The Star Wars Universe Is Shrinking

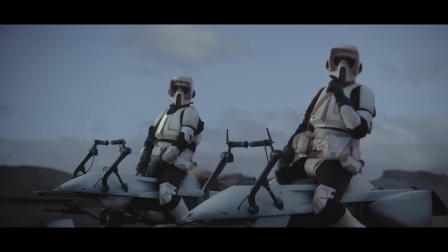247s
So you have these big wide open landscapes, this big wide open skies, and yeah, it's always overcast,
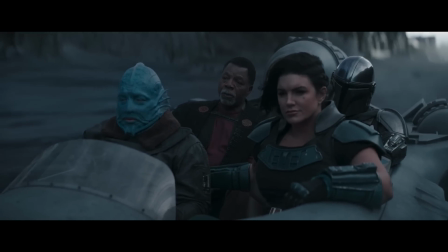254s
midday, boring lighting because of the LED setup inside of the volume.
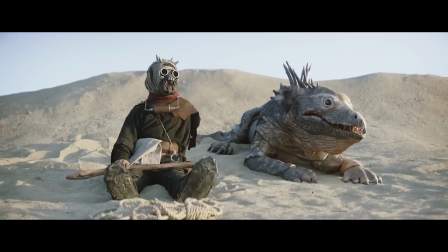258s
You can't have strong lighting because everywhere is lit by LEDs, and LED has to be on, right?
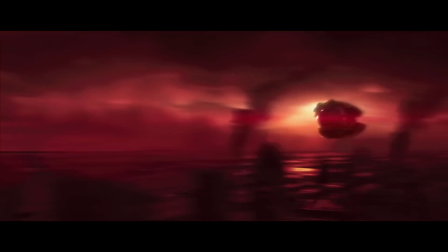263s
You can't have it off or it's obvious. So you can never get strong, interesting, like, cinematic lighting.
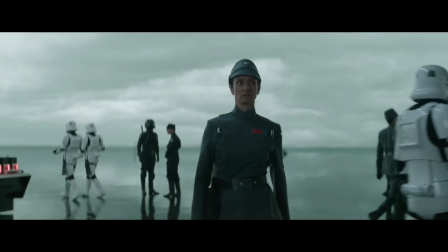268s
You always have bland, overcast, boring lighting that helps feed into the bland environment.
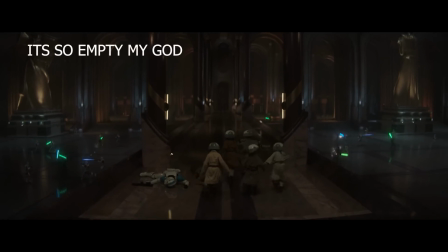276s
Like, if the environment slowly get their interest and artistic strength pulled away from it, chipped away.
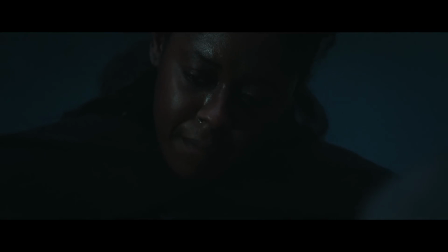281s
So yeah, you might be thinking, okay, all of that sounds rubbish, but why does this lead to us having a mundane sand environment?
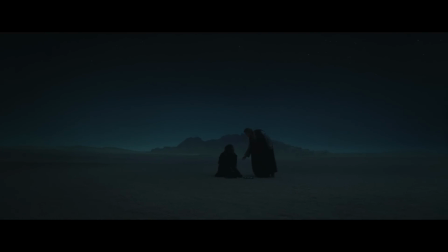289s
You know, we could do all of that in the woods or something. Well, the problem is that the floor itself isn't actually CGI.
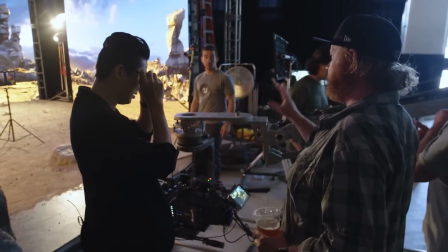296s
So the background is CGI projected on LED lights, but the floor itself is completely practical.
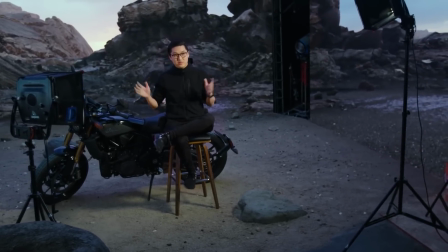302s
And what this leads to is a disconnect between the two, because while the CGI background can move in sync with the camera, the floor cannot.
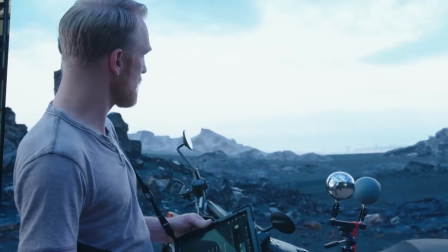309s
So how would you have those two match? And the answer is you make both the background and the floor more vague.
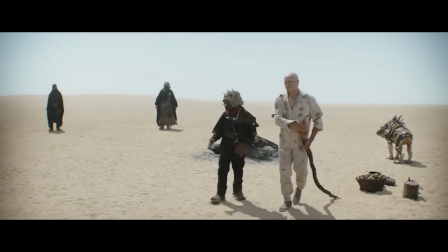314s
And by more vague, I mean turn them into sand, because it's so easy to match sand in post-production.
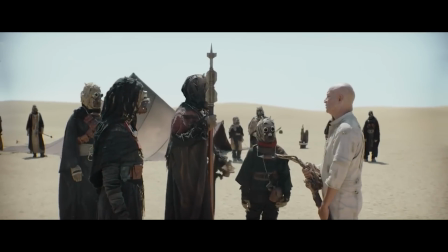319s
You know, if you've ever done any Photoshop, you just use that little blur tool or whatever, you just slowly blend them together very gently.
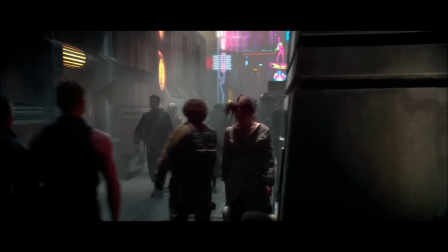325s
But if you have a complicated background like a city or a street or even a forest floor is so complicated when you look at it.
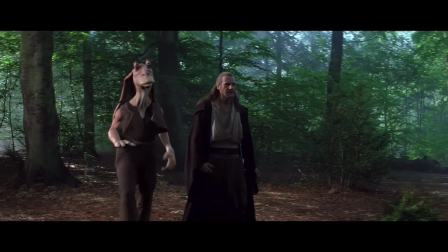331s
So you can't match the floor of a forest to a LED background wall with ease at all.
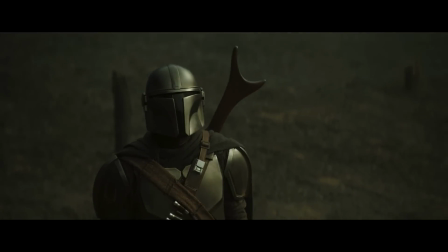337s
So you sort of end up with this bland, vague, detailless environment.
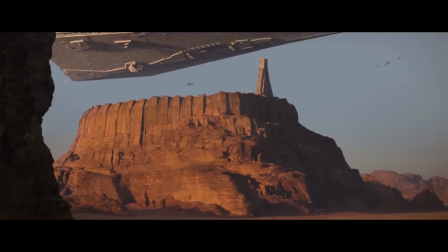342s
You begin to lose the beautiful creativity and art direction you had in the prequels and the originals. It just has to be chipped away and it's gone. It's replaced by speed and efficiency, and essentially everything's becoming less handmade than it used to be.
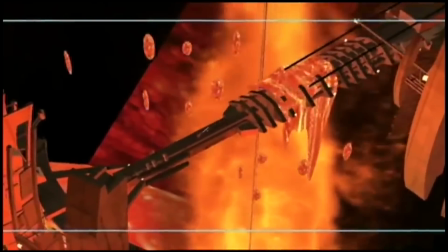357s
At least the prequels, artists had to work for hours to create those backgrounds, and the sad part is it sometimes does actually look really good.
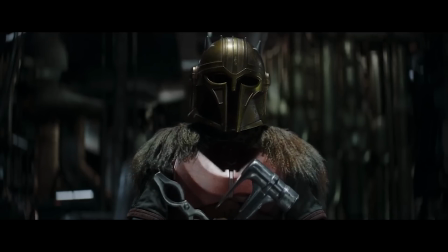364s
In a few episodes of The Mandalorian Season 1, they use the volume in a hangar, and it does actually look incredible.
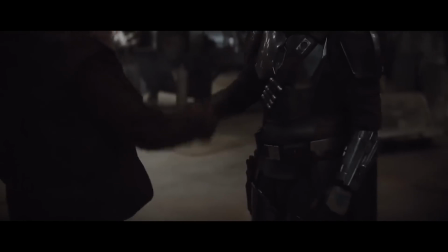370s
You have these ships and containers and stuff blocking the background, which creates a fantastic stage for Mando and the characters to be set in,
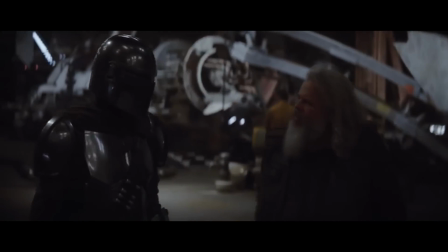378s
because it helps dissolve the disconnect between the volume background and the characters,
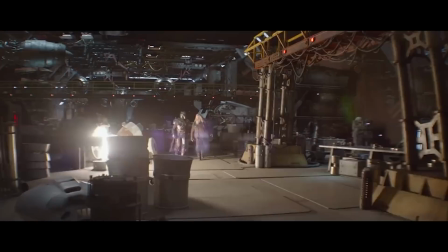383s
because there is stuff to ground them in the scene. There are tangible objects, there's, like I say, boxes and ships and more people in the background and things going on,
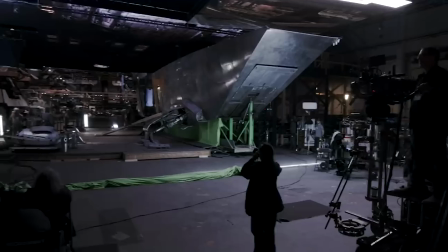390s
interesting lighting to help disguise the fact that they're in the volume.
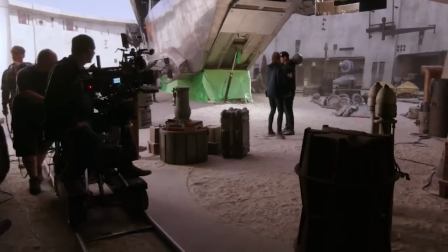394s
But doing the practical effects, going the extra mile, costs time and money.
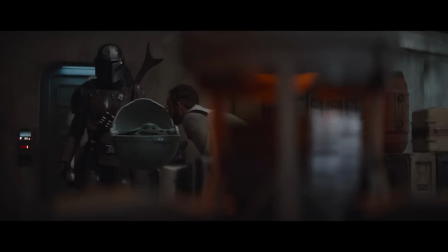400s
And that kind of brings us to the point of all of this: time and money.
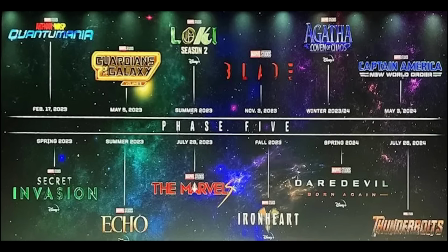403s
With Disney and other studios trying to make as many TV shows, as many films as possible, as cheaply as possible,
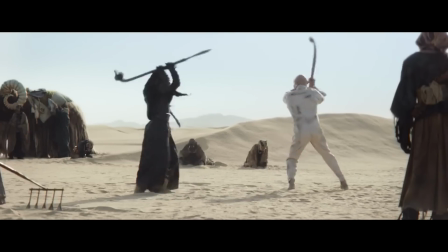409s
they've resorted to losing their artistic edge and their craft and going for the cheapest,
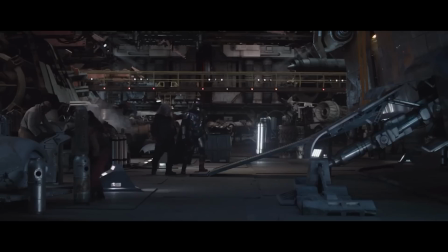415s
easiest, most efficient, most soulless possible route, because they've proved that the volume can look great with practical props, so they just don't do it.
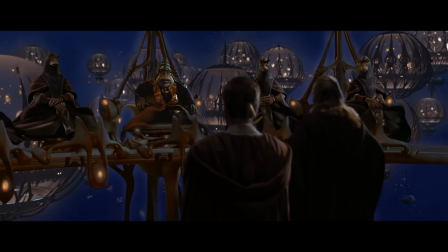424s
One of the biggest draws of Star Wars is its beautiful world and its artistic vision and the uniqueness of everything,
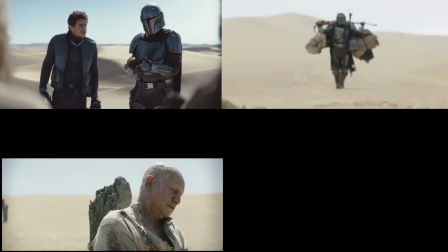430s
and all that's just being slowly eroded, slowly chipped away with each new project. And it's just a letdown.
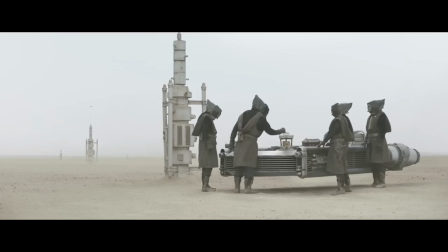435s
You know, it's just, and I don't think Disney cares. Clearly in the new Thor movie, if you watch it, it's full of the volume again.
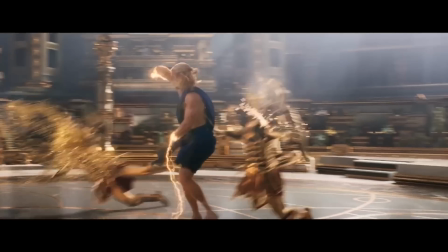443s
Thor's always in the middle of the shot. There's always a long distance behind him. The sky is always really high up.
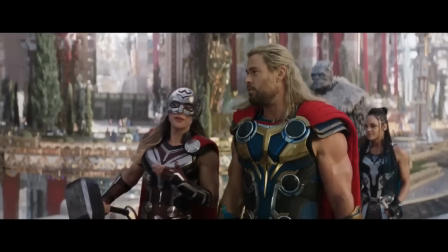448s
You know, there's this tall sky. Boring, overcast lighting. Like, it's all there.
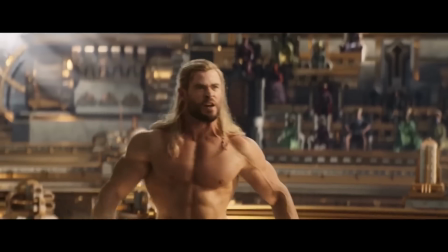453s
All the same symptoms are there. So they don't care about losing the creative vision. They don't care about losing creativity.
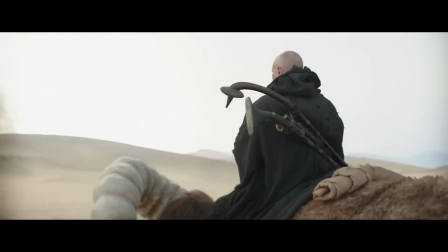458s
They care about money. And it's just a shame, really, when all these beautiful, beautiful projects, you know,
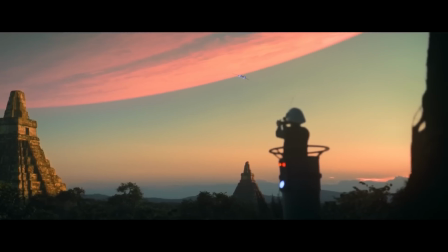463s
where we all fell in love with these projects because of their beautiful world, because of their creativity, because of the artistic values.
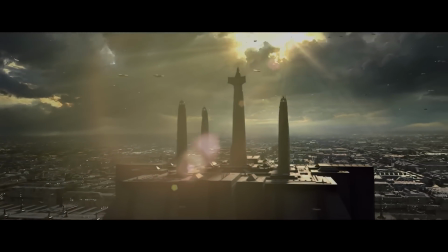469s
And I guess I want to say a few things in defense of the volume, which is, it is nice to see Star Wars push some innovation,
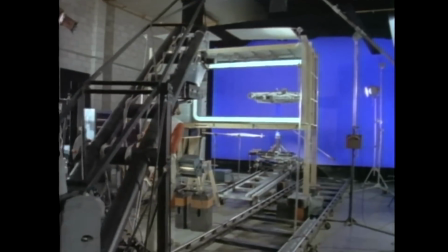474s
with the original trilogy being so innovative and the prequels being so innovative.
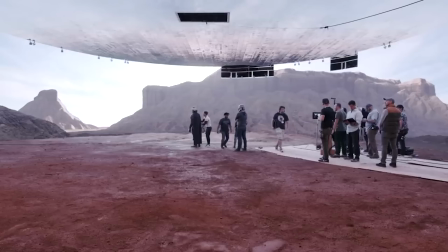478s
I'm happy to see Star Wars pushing something, and that is nice and that is cool, but it's the over-dependence on it.
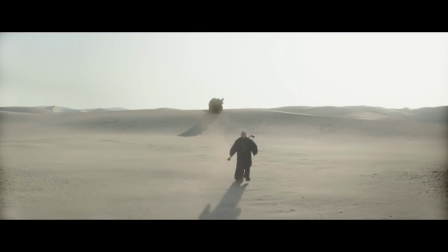483s
It's the fact that when they can, they will use the volume. It's a crutch. It's not being used for artistic purposes.